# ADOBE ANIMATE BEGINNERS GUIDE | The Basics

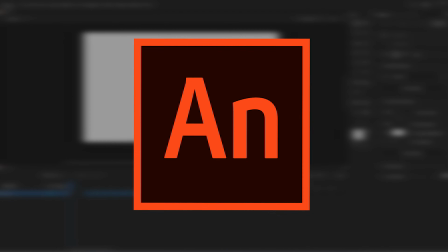0s
I've been using Adobe Flash and Adobe Animate for almost 10 years now,
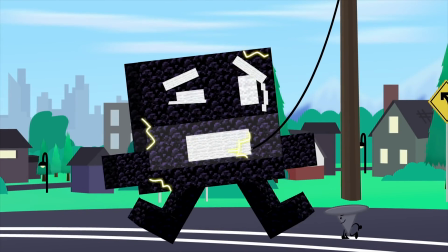4s
and I've made stuff like this, and this, and even, uh, this.
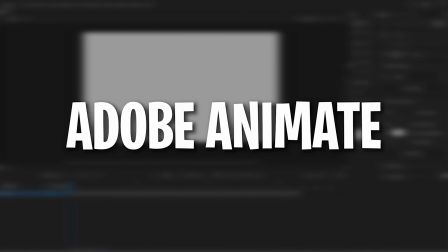10s
So basically, I think I'm qualified to go over the basics of Adobe Animate so you can begin making your own animations.
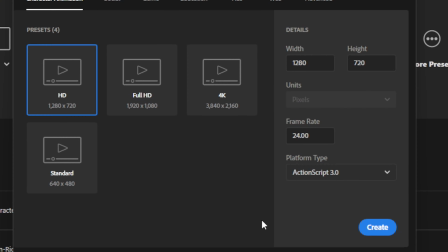17s
Part 1. Setup. The first thing you'll see when you open Adobe Animate is a place to create a file.
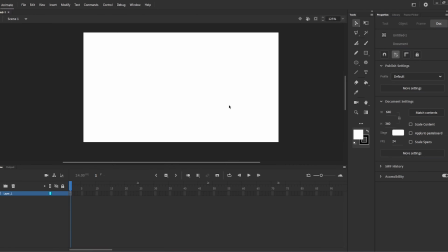22s
Create a 640x360 canvas, and then you'll be brought to your stage. This is where all the action happens, and what your main file will look like when it's exported. Adobe Animate has many tools you can use to create graphics. Pens and brushes for shapes, and fills and strokes for the inside and outside.
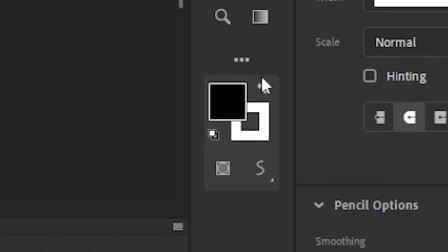38s
So, if I wanted to make a square, I'd simply choose two colors, and then use the rectangle tool.
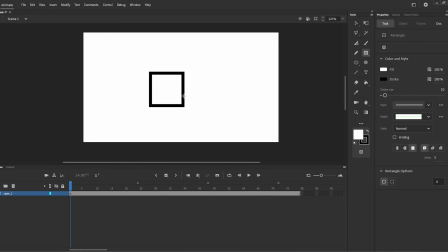43s
I can create a square by holding down the shift key and my left mouse button, and dragging it.
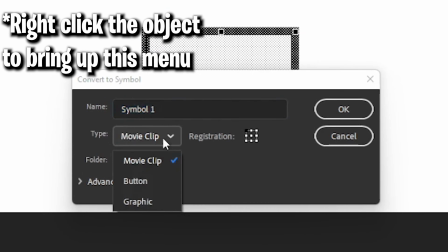48s
Once you've made a fun shape, you can create a symbol, which puts everything inside its own graphic.
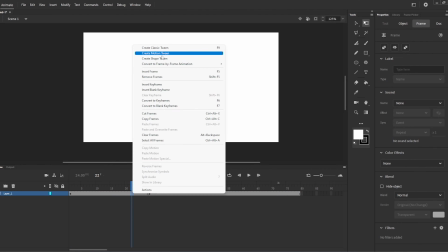54s
This graphic can be moved around on the stage in any way you'd like. If you didn't make it a symbol, you wouldn't be able to move it around correctly.
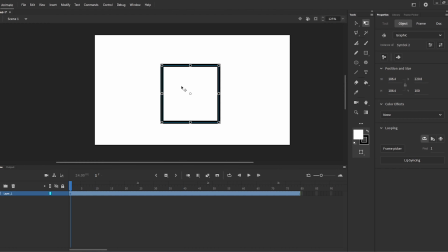60s
See? Part 2. Movement. Once the object's in a symbol, you can place one keyframe here and another keyframe there.
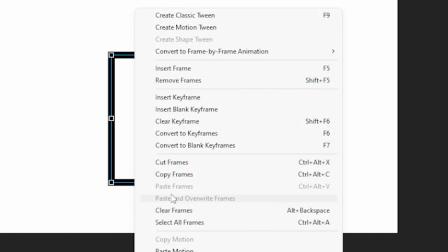68s
These keyframes can be placed either by right-clicking and selecting Insert Keyframe or pressing F6 on the keyboard.
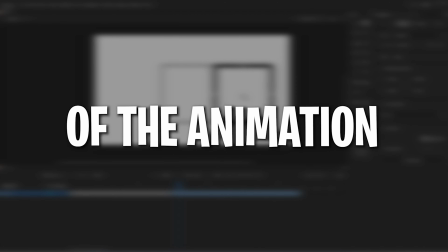74s
These are exactly what they're called. They're the keyframes of the animation. Once you place these keyframes, you can move the object around.
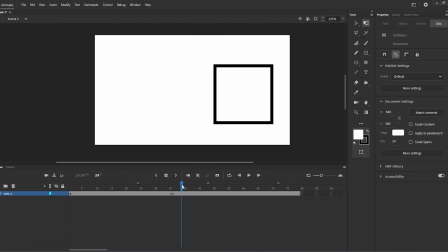81s
The first keyframe is the starting point and the The second keyframe is the end point.
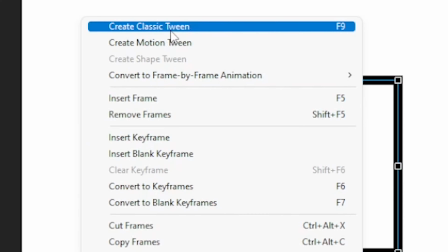85s
You can insert a tween by right-clicking and selecting Create Classic Tween, or you can create a keyboard shortcut like I have.
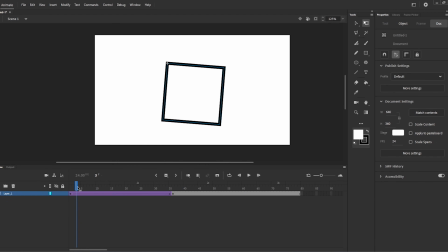91s
Mine is F9, so I press F9 to create a tween that bridges together these two keyframes. A tween creates the in-betweens. But this is pretty basic, it's not really a smooth movement, so how do I make it smooth?
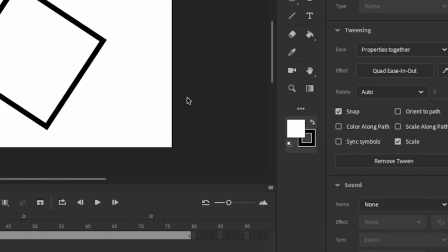104s
That's where ease comes in. Eases create smoother movements that are more natural. For example, if I wanted this square to fall, I can't simply have it fall at the same rate.
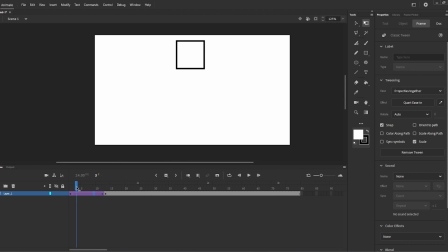113s
As it falls, I'd apply an ease in. This literally makes the square ease in to the movement, so it starts slow and then gets faster as it impacts the ground. When the square bounces back up, it would ease out, so it starts fast and ends slow, as it loses energy and reaches the top of its bounce.
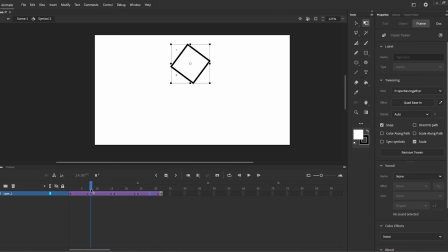129s
But what if you want the square to do other things, like spin as it bounces, or move left and right?
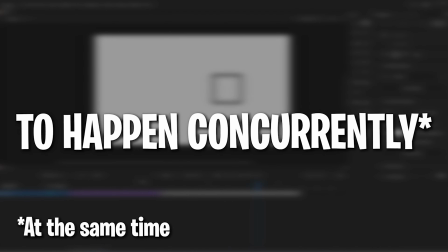134s
This is where nesting comes in, which allows several movements to happen concurrently, but not affecting each other's movements.
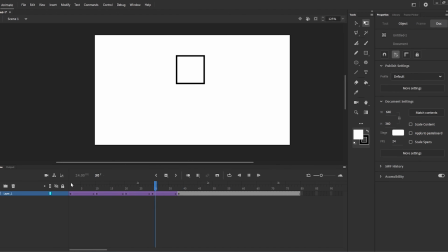141s
Part 3. Nesting. If I were to move this square horizontally inside the symbol where it's bouncing up and down, it wouldn't look right.
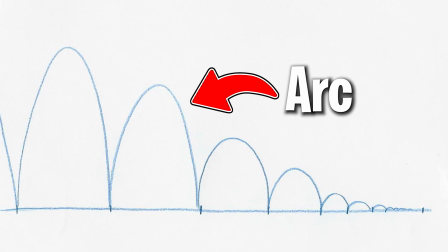148s
It's not arcing like it would in real life. Instead, we have to create more symbols.
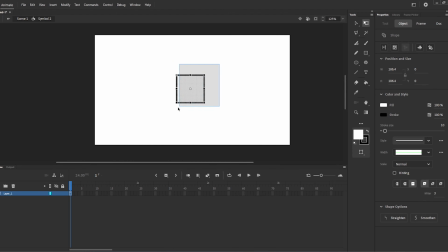153s
So, we'd start by taking our square, which is already a graphic, and converting it to a graphic again. This will be the vertical up and down movement. Now let's go inside here. We would then create another graphic.
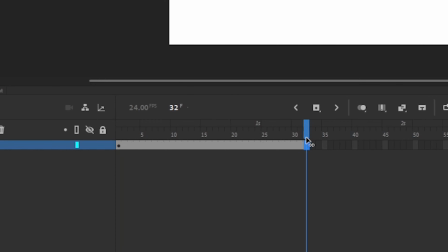164s
This graphic would be our rotation. We would start here by making a keyframe at the beginning, and then where I think the end of the animation would be, around frame 32.
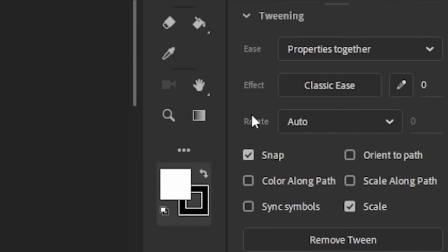172s
Next, I would click on the tween, click rotation, and then choose clockwise.
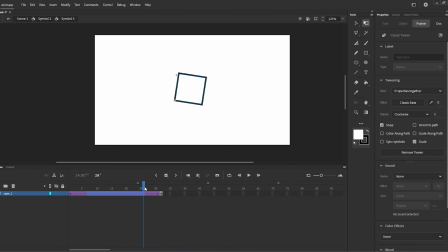176s
This animation does not need any ease, as rotations typically don't ease. Let's leave this symbol and go to the vertical movement. Here, the block would move up and down several times. As it goes up, it eases out, and as it goes down, it eases in. Finally, the outer layer, which is on the stage itself.
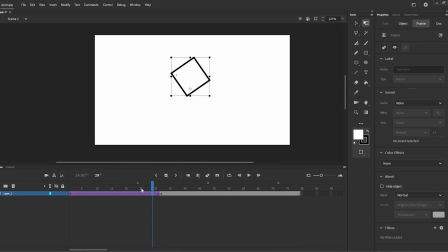195s
This is where we'll let the square move horizontally. This horizontal movement needs no ease. It'll simply move across the stage at the same rate. Let's add a little bounce at the end, just to show the impact of its final fall, and boom! This is what the finished product looks like. And to visualize this more effectively, here's what each graphic looks like on its own.
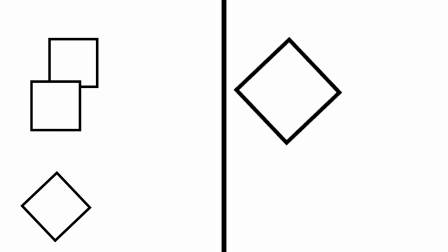214s
Isn't it so cool how they act in tandem? Part 4.
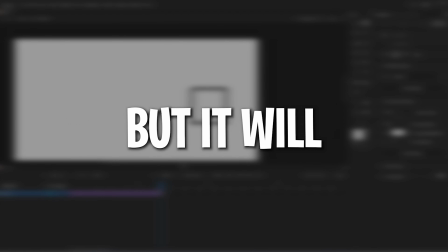217s
Useful Tools This section is a lot more specific, but it will help you. and I often see it lacking in tutorials.
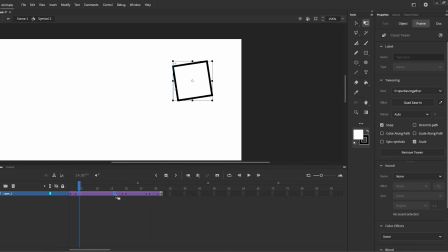224s
Let's say we go into the vertical up and down graphic, and we change where all the keyframes are. Now when we play the animation, the vertical movements aren't synced up with the rotation. That's because the frame of the graphic has stayed the same, while the location of the keyframes have changed.
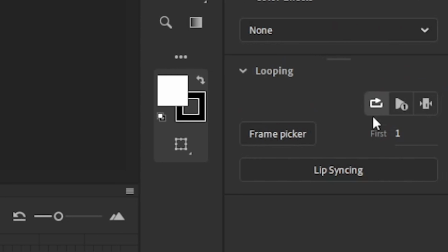238s
To fix this, we would select the first frame, which is on frame 1, and then the rest of the frames. We would then right-click, and then click Synchronize Symbol.